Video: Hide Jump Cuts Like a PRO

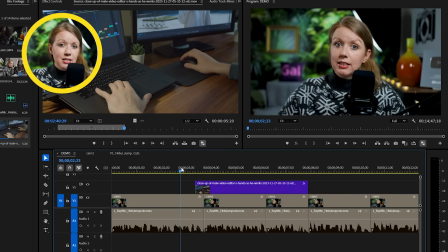[4:09]
But if the b-roll comes right before, it's harder to tell if there were any cuts in the dialogue and overall making a more smooth viewing experience.
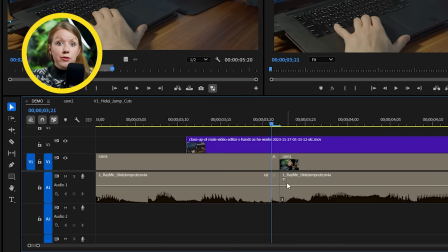[4:17]
Another quick tip here, if you have a jump cut,
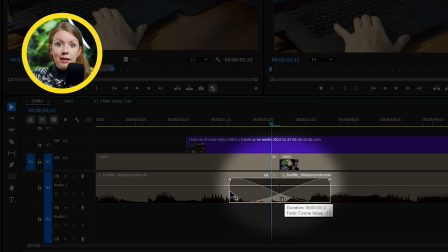[4:19]
you can click on this little audio fade handle and drag it between the two clips just to make that cut a little bit smoother. And I'll show you some more audio tricks you can do to cover jump cuts later on. Another way to cover up a jump cut is by hiding them in plain sight.
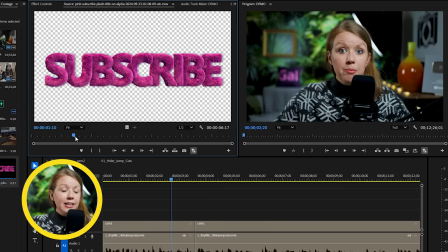[4:35]
What I mean is distracting your viewer. and by distracting i mean adding some sort of graphic animation on top your footage so
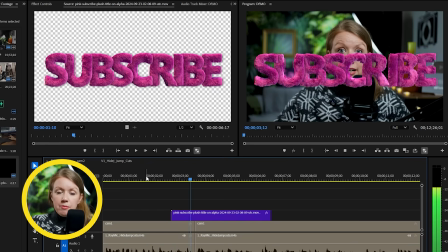[4:42]
the viewers can't even see the jump cut so if i play it now with this title animation the jump cut is still visible but what we can do here is click
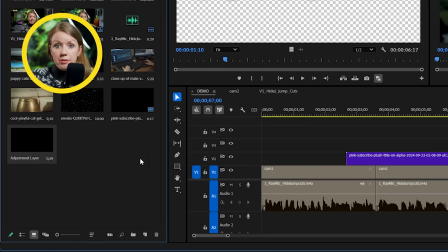[4:50]
on this new item button under the project panel and create a new adjustment layer and then we can place it on top of our footage but underneath
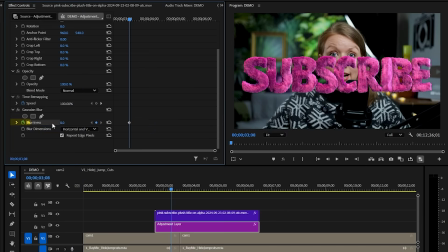[4:58]
the graphic and here we can add a gaussian blur to it so then we can keyframe this blur to go from zero to let's say 50
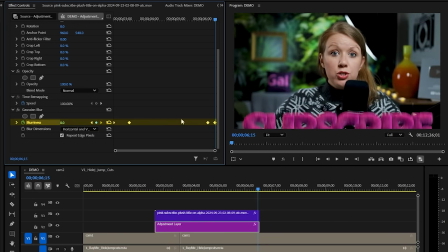[5:06]
and then we can animate it from 50 to zero as the graphic animates out so the blurriness is just following the animation let's
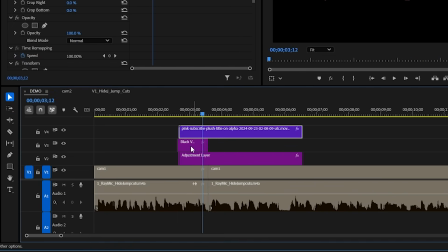[5:14]
also create a black solid and let's place it on top of the adjustment layer but of course beneath the graphic and then we can go to effect controls again and
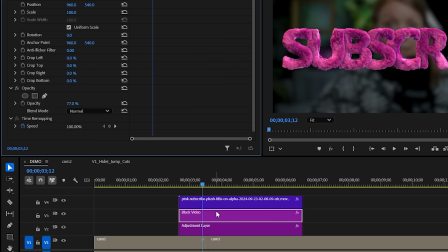[5:22]
let's lower the opacity just a bit to darken our footage underneath so that way it's even more hidden so with a black video
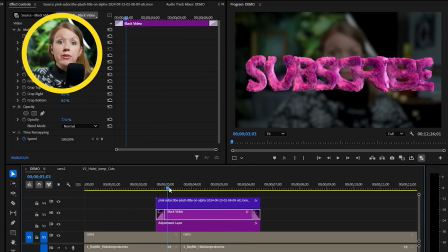[5:31]
selected let's press shift d and add a cross dissolve on both ends of it and then we can push in these handles here so that way it's a little bit
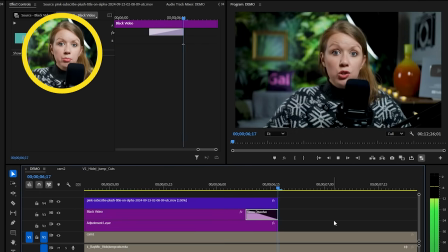[5:39]
more shortened so it comes in as the same speed as the blur and finally of course let's add a little cross dissolve to the jump cut
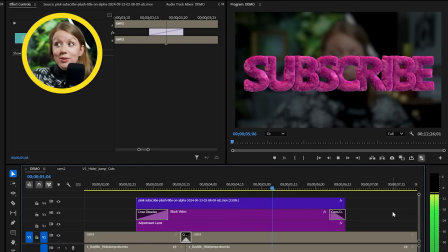[5:47]
itself and if i hit play you don't even notice that a cut was there now obviously this won't work as well if the subject you're filming moves drastically from one shot to the other. So it really only works well if the movement is subtle. So as we always say, not one thing fits all. Am I right? So if you need help hiding or spicing up your video edits in general, Envato is the place to go. So if I find a part in my video edit that I just ramble on for way too long,
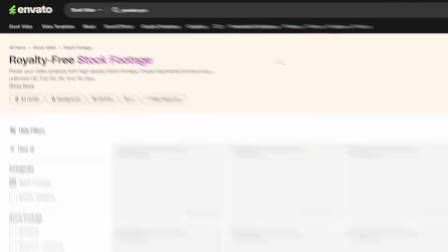[6:15]
I will go straight to Envato to see if I can find stock footage that will help me tell my story. For example, if I was super cold right now.
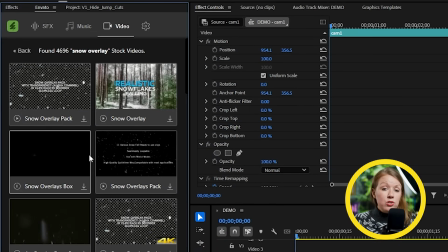[6:25]
I can easily find some snow overlays or some wind sound effects to add to my edit
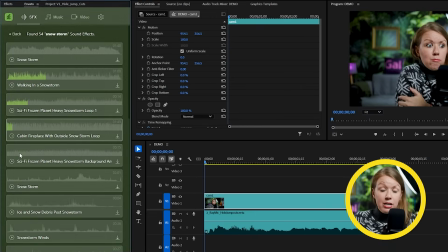[6:31]
and I can find all of this inside of Envato's extension for Premiere Pro so I don't have to leave the app. So with an Envato subscription, you'll get unlimited downloads of all their assets and there's so many you can't even cover them all.
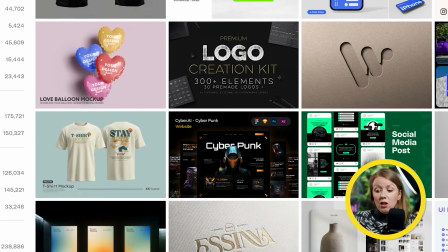[6:44]
You have stuff from stock photos, graphic templates, all the way to complicated After Effects project templates.
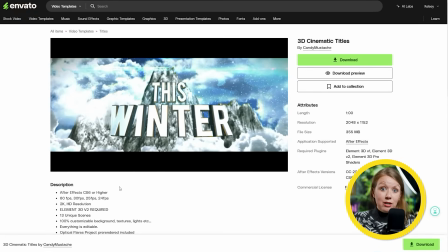[6:51]
And trust me, trying to create some of these effects yourself can take hours, if not days, to do. And with Envato, you can create these effects in just minutes. My team and I call Envato our secret weapon. So get yourself one too and save some time and make better videos. And did I mention that once you download an asset for a particular project, that commercial license does not expire for that project, even if you unsubscribe, which is awesome. So try it out by using my link below. It helps support the channel. And thanks so much to Envato for sponsoring today's video. Another way to hide jump cuts in plain sight is by using motion blur like this. Did you notice that there was a jump cut there to do this in Premiere?
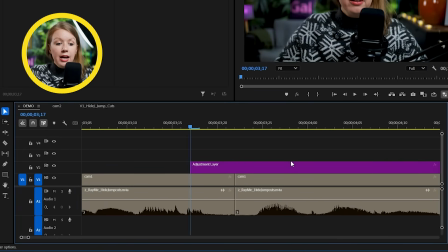[7:31]
We'll need our adjustment layer once again and place it on top of the cut point.
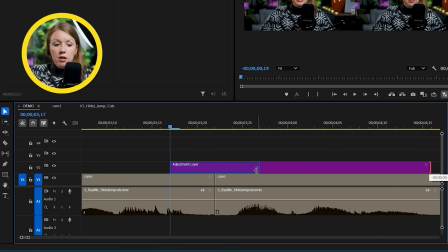[7:35]
We're treating this like a transition, so let's make it shorter for now and have the cut point be right in the middle of the adjustment layer.
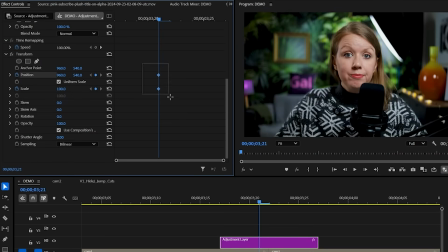[7:42]
Then we can add the transform effect to it and keyframe the scale and position. I wanted to zoom into my face right when the cut happened. So we can right click the keyframes and make them ease out and ease in so that animation feels smoother.
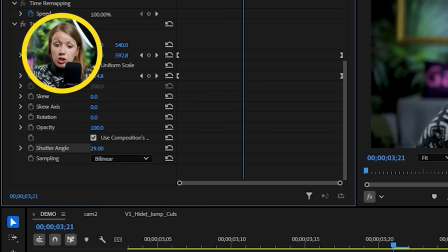[7:57]
And then we can bump up that shutter angle. Don't be shy. We want it to get maximum motion blur.
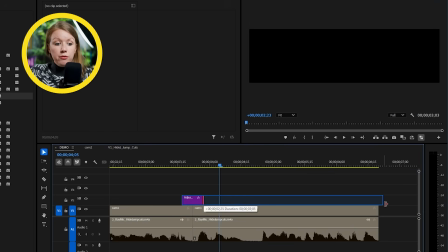[8:03]
So once you're happy, you can extend out the adjustment layer. So that way the footage stays zoomed in after the zoom.
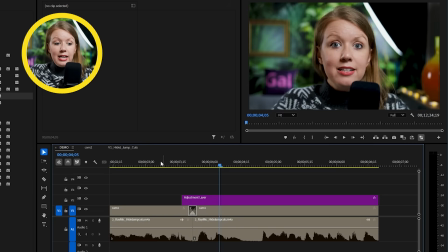[8:09]
Let's also add a short cross dissolve on the cut point. And if I play it now, it looks fine, but the jump cut still isn't that well hidden.